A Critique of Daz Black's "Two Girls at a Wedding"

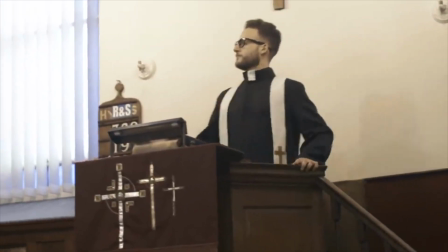498s
The fuck off appears far too early in the closing of the sketch.
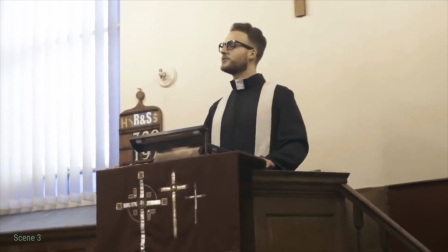502s We are all gathered here today because we all wish to be in the presence of true love.
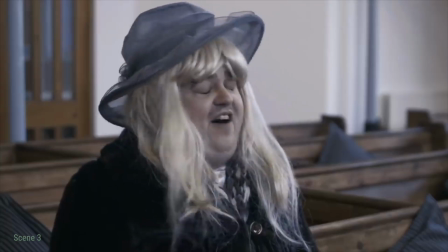509s Oh, fuck off!
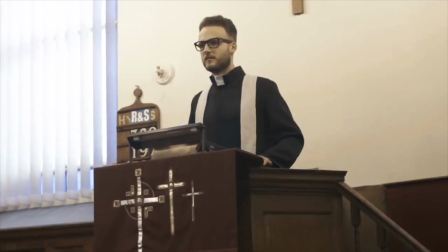513s
Black could have used more footage to show the rising tension, quickening the pace with the editing, and perhaps at the I do's the fuck you could have occurred.
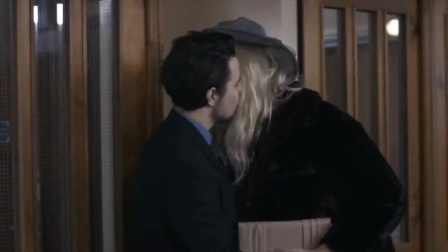521s
Also, I felt that the fuck you was out of character, especially occurring when it did. Barbara has spent the entire sketch trying to conceal her feelings in connection with the groom,
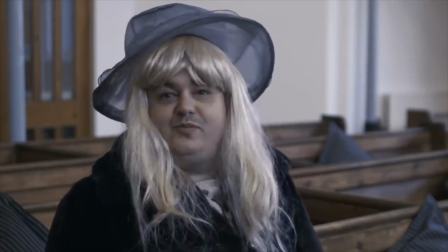530s
only for this to completely unravel at the line, because we all wish to be in the presence of true love.
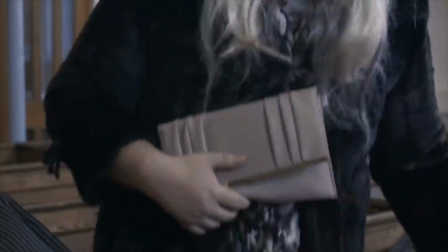535s
This reaction seems premature. Barbara leaves and the sketch ends. One thing I wanted to add before I move on to the second instalment of the series is the entire context of this relationship doesn't particularly make sense to me. I feel sorry for the bride, as she's clearly marrying a man who doesn't want to be with her, but Barbara instead. The original premise would have been much more humorous if none of Barbara's advances were being reciprocated, and this was slowly rendering her insane and frantic, willing to do anything to be with him. Part of the conversation with Deirdre could have been that Barbara was so certain that he wanted her back, but this would obviously be false. But since the groom has been so obviously receptive to Barbara's advances, the comedy is lost. and she isn't a lonely, deranged character anymore. She actually has a point. If the groom wanted to be with the bride, he wouldn't have accepted Barbara's advances, but he clearly has. And then he has the audacity to be shocked at the end of the piece, as if he hasn't led her on the entire sketch. And this ties nicely into part 2 and the way the spectator views Barbara. Almost 7 months after the release of the original Two Girls at a Wedding, Two Girls at a Wedding 2 was released, set in the reception of Paolo and Sarah. Sarah is an unseen character in this sketch. Again, I will be focusing on certain elements throughout the second half of this critique. You'll see that some issues that I found in the first sketch have been resolved, and some haven't. I will be commenting on the mise-en-scène, the cinematography, editing, and my overall opinion on the relationship between Paolo and Barbara.
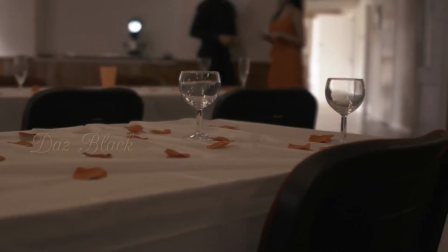619s
Firstly, the opening sequence sets the tone well. The inclusion of the actors' names, dancing and cursive font makes the production look more professional. The music fits and is complementary to the action.
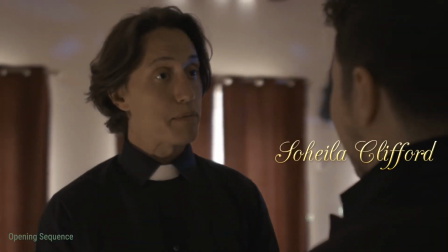The spectator can infer that not all is well, and induces a feeling of suspense and excitement to see what's next up, presumably Barbara's sleeve. This differs from the music of the first instalment. The church organ is optimistic and cannot prepare the spectator for the chaos about to ensue. But the sequel has a dark tone from the get-go, as the spectator already knows that we're in a state of emotional disarray.
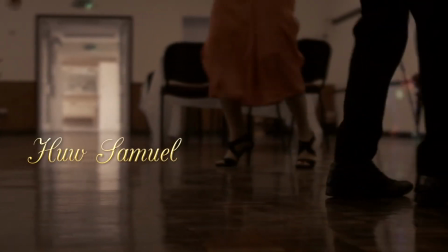657s
The use of supporting actors in this scene makes it look so much better. Together with the music, it makes the room look livelier and believable as a wedding reception.
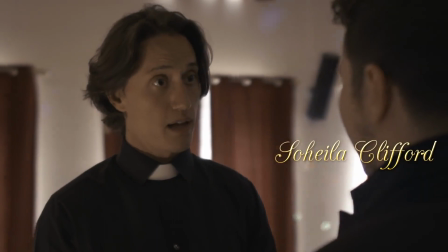664s
The muted conversation between Paolo and the father reintroduces us to familiar characters,
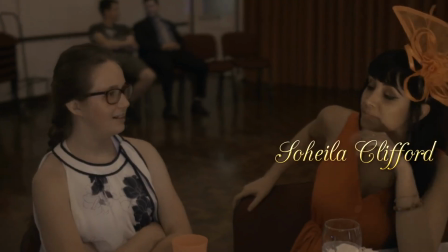669s
although Harvey Quinn now plays the father, and shots of new characters to show that we have new characters. One thing I briefly mentioned in the first part is something that I've noticed in both pieces, and that is some clumsily included mise-en-scène. For example, the notice board in the beginning sequence of the sequel and the electricity boxes in the first instalment. It is important to remember that everything in the frame needs to be there on purpose and to serve the shot well, and to be as immersive to the world of the story as possible.
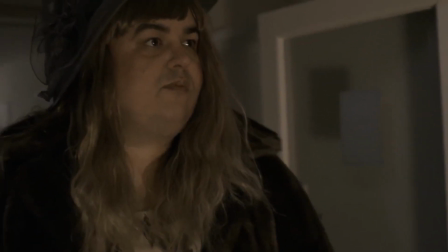696s
Right from the get-go, we have a close-up of Barbara entering the wedding reception,
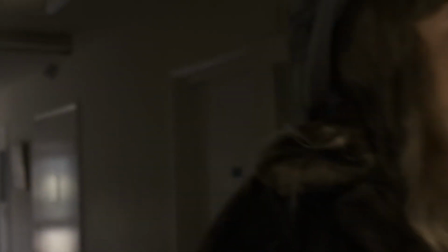701s
so we know that she will be the focus, like the original sketch, where she enters in the same way.
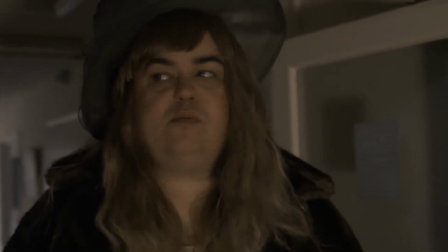706s
Close-ups serve Black's acting well and showcase the character and her emotions.
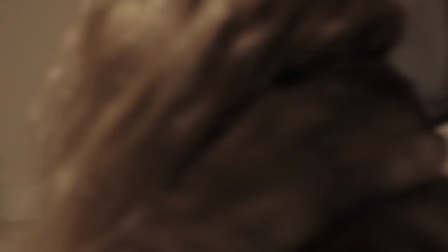710s
Scene 1 occurs in a bathroom, where Barbara is met with a character played by Tahila Clifford.
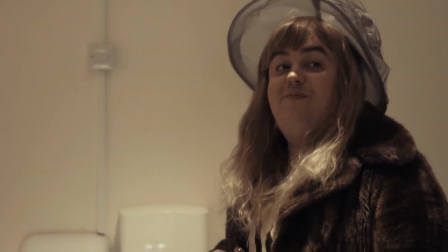715s
I'm glad that Black decided to use a secluded space, like a bathroom, for this conversation between these characters.
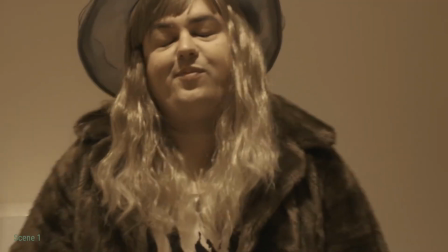722s
Immediately, we see the tension between them.
Can we expect any other theatrics?
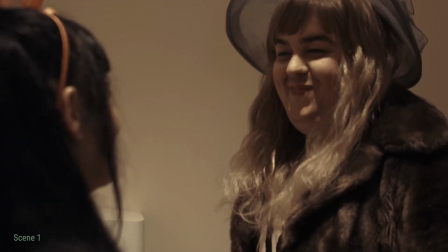726s Maybe a fucking speech? Listen, say what you want, that's fine.
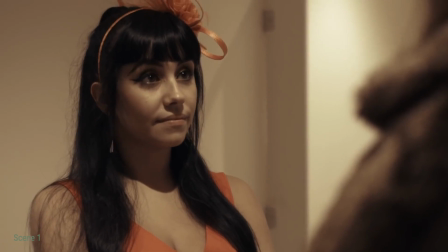732s But anything else comes out of that hole in your face, I'm gonna stick my hand up your vagina, turn you inside out and show everyone how fucking ugly you are on the inside too.
Okay. One small thing I may have added is a flush before Clifford exits the cubicle. Just a small detail that is quite nitpicky. Although I appreciate the secluded location of the bathroom, I was quite concerned that the scene would have a lot of white wall syndrome, and the spectator would quickly forget that it's a bathroom.
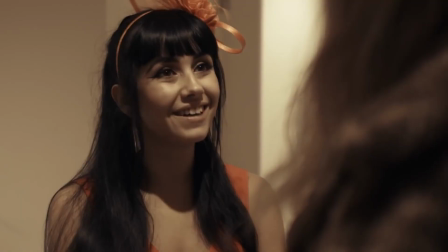758s
However, Black has framed it in a way that a lot of the whiteness of the shot is covered by both characters, so it becomes more interesting to look at.
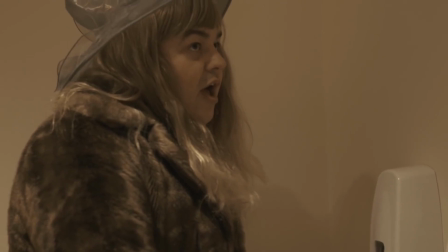765s
Also, I am so glad that there are reaction shots. It really feels that Black is holding our hands through this exchange.
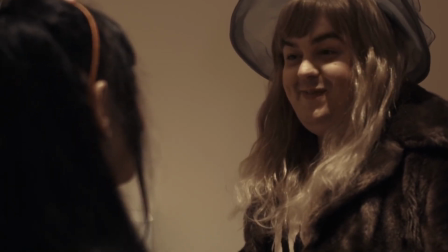772s
He knows exactly where he wants us to look, and this enhances the acting and the writing in a huge way.
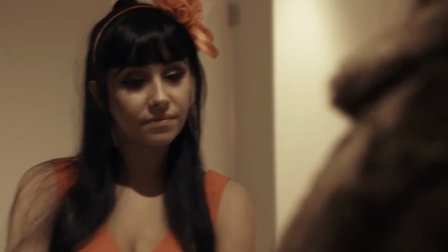777s
I feel like this is so much more dynamic than its counterpart in the first sketch, with Samuel and Black's dialogue for 1 minute 40 seconds in exactly the same shot.
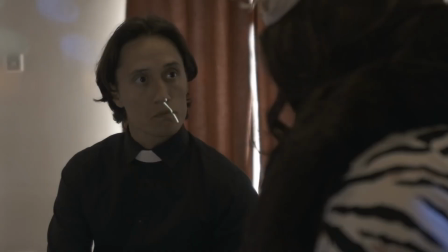786s
Again, in scene 2, the exchange between Deirdre and the father is much more interesting,
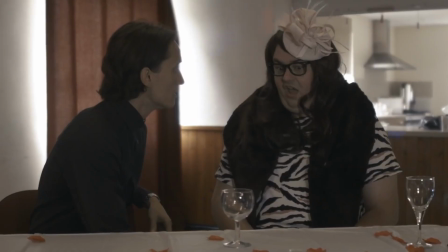791s
with frequent cuts between the individual characters and then both together as a two-shot. The acting between Black and Quinn here is brilliant. They definitely complement each other well. The father is also a very well written and performed character.
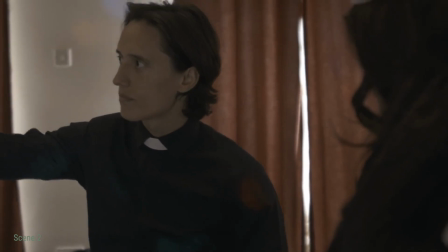803s Did you like the part where I enunciated to the back of the room? Clearly. Yes, yeah, I heard every word.
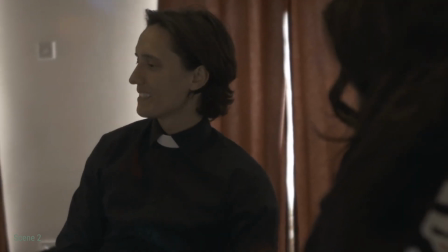810s It was very powerful. I always wanted to be an actor, you know.
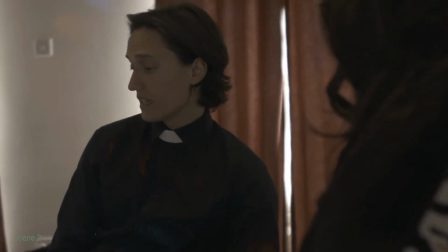815s Really? Yes. My father, he was always against it.
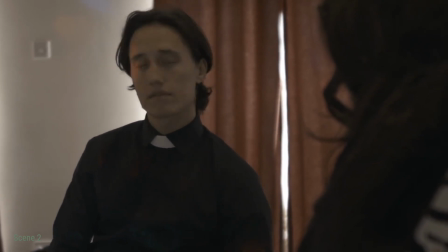820s He said, you have to serve God. And here I am.
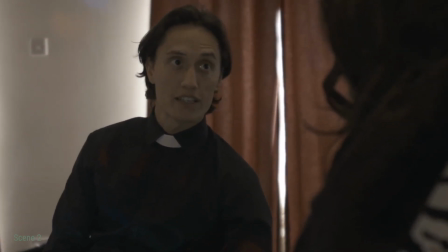827s I remember once he gave me some money to buy some wine for the parish, and I went away and bought headshots with it.
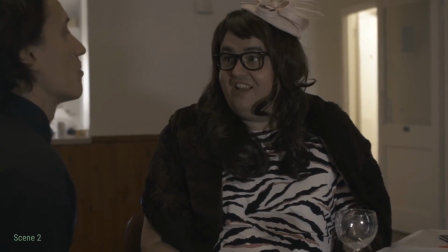837s Oh, what happened after that? Yes, he was furious. Oh.
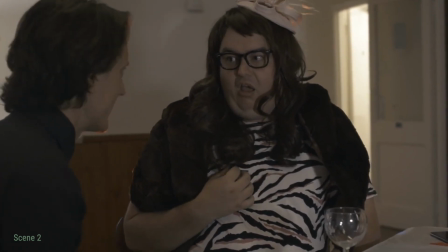842s Arsehole! He said to me. No son of mine will ever go to the theatre!
On the whole, the sketch flows a lot better than the first one. This is demonstrated here in the next scene, scene 3, where Deirdre tries to stop Barbara from talking to Paolo.
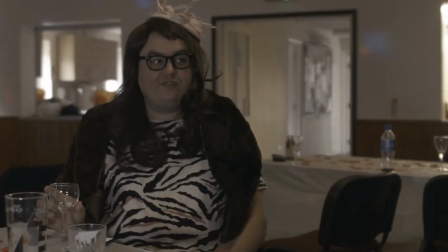855s
There are moments that I forget that they're both played by Black. Their exchange feels so effortless and natural,
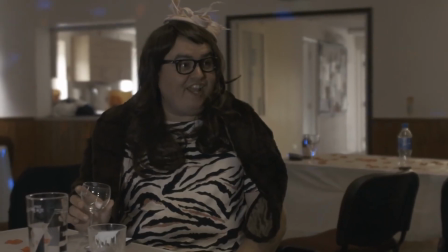861s
which really says a lot about Black's acting talent and the talent of the editor.
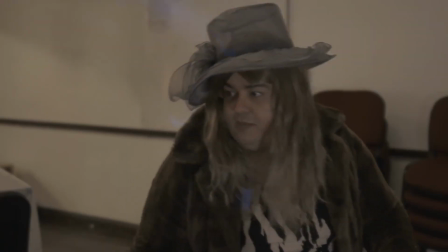864s
Also, the ending flows so well, where Barbara walks away, and we know this is happening as Deirdre is following her with her eyes. This is so simple, but I find it to be so clean and moves the story along well, and plays into the illusion that Deirdre and Barbara are two individuals.
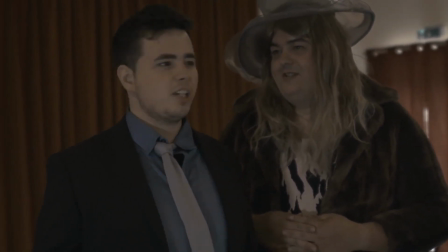879s
Scene 4 puts a bit of a halt to the dynamic camera work that we've been seeing, and the exchange between Paolo and Barbara resorts back to the static 2 shot.
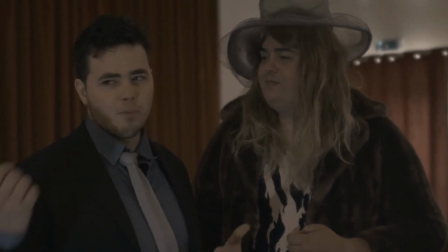888s
It's a shorter sequence than the first sketch by 31 seconds, but this could have been a great opportunity to include reaction shots like the scenes before it.
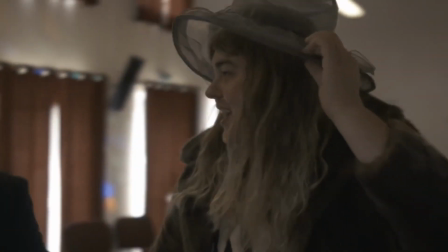897s
The second section of the scene, featuring Paolo and Barbara dancing, I feel fits the 2 shot a little better,
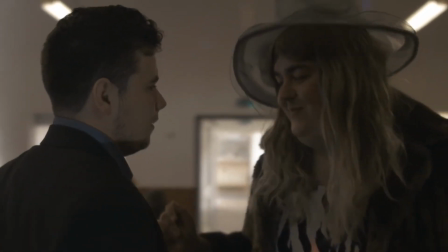902s
as there's movement in the scene, and I understand that differing shots will be difficult to piece together in the edit.
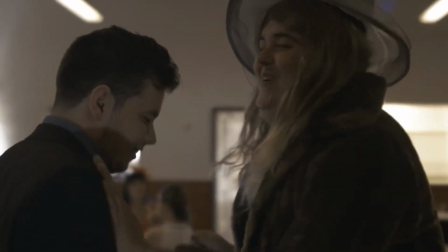907s
The scene itself is more interesting than watching a conversation for over a minute, as we can see them moving together and their connection.
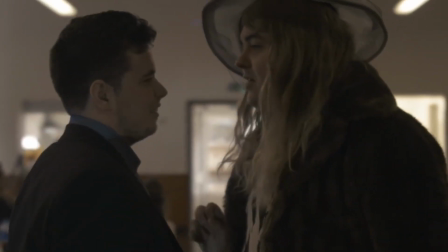913s
The moving handheld camera adds to this aesthetic.
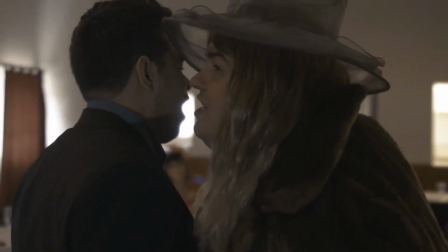917s
The whisper featured in this scene could have been shot with close-ups, as Samuel isn't acting to the camera but to the space beyond the frame, with his profile to the camera making the whisper completely redundant.
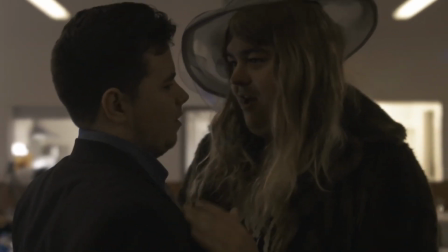928s
The climax of the sketch, after Barbara is rejected by Paolo, lasts a lot longer than the first sketch.
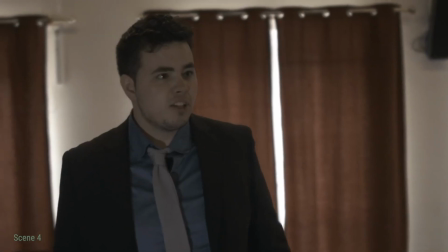934s No, you know, Barbara, you had your shot. That's enough. What the hell is going on?
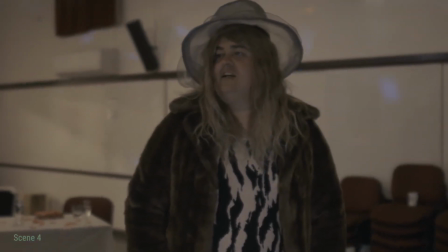941s Yeah, that's right, you all stare. Have a good look! Look at the crazy X!
However, again, I would have added some reaction shots or audible gasps from the partygoers, and maybe shown the DJ stopping the music along with the record scratch, and maybe added some microphone feedback.
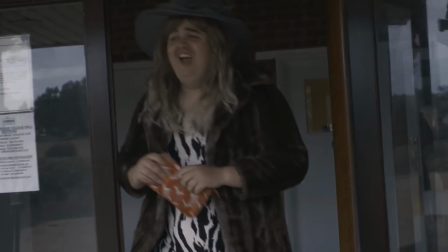958s
I like the ending with the music change and the Cinderella type running after somebody.
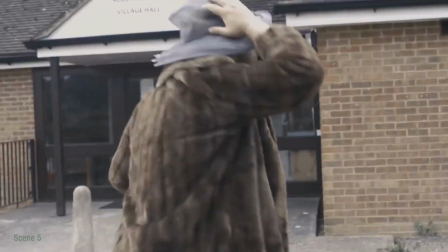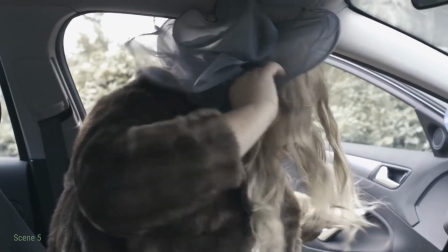And again, I enjoy the fact that we don't have to see every action in the sketch to know that it's happening.
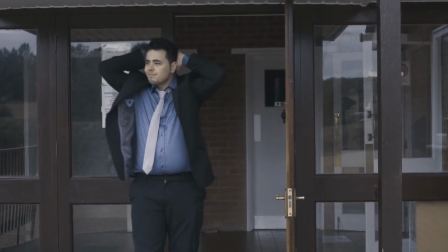983s
Keeping the shot on Paolo allows for the spectator to register his emotional response, as opposed to seeing Barbara drive away, which we already know is happening.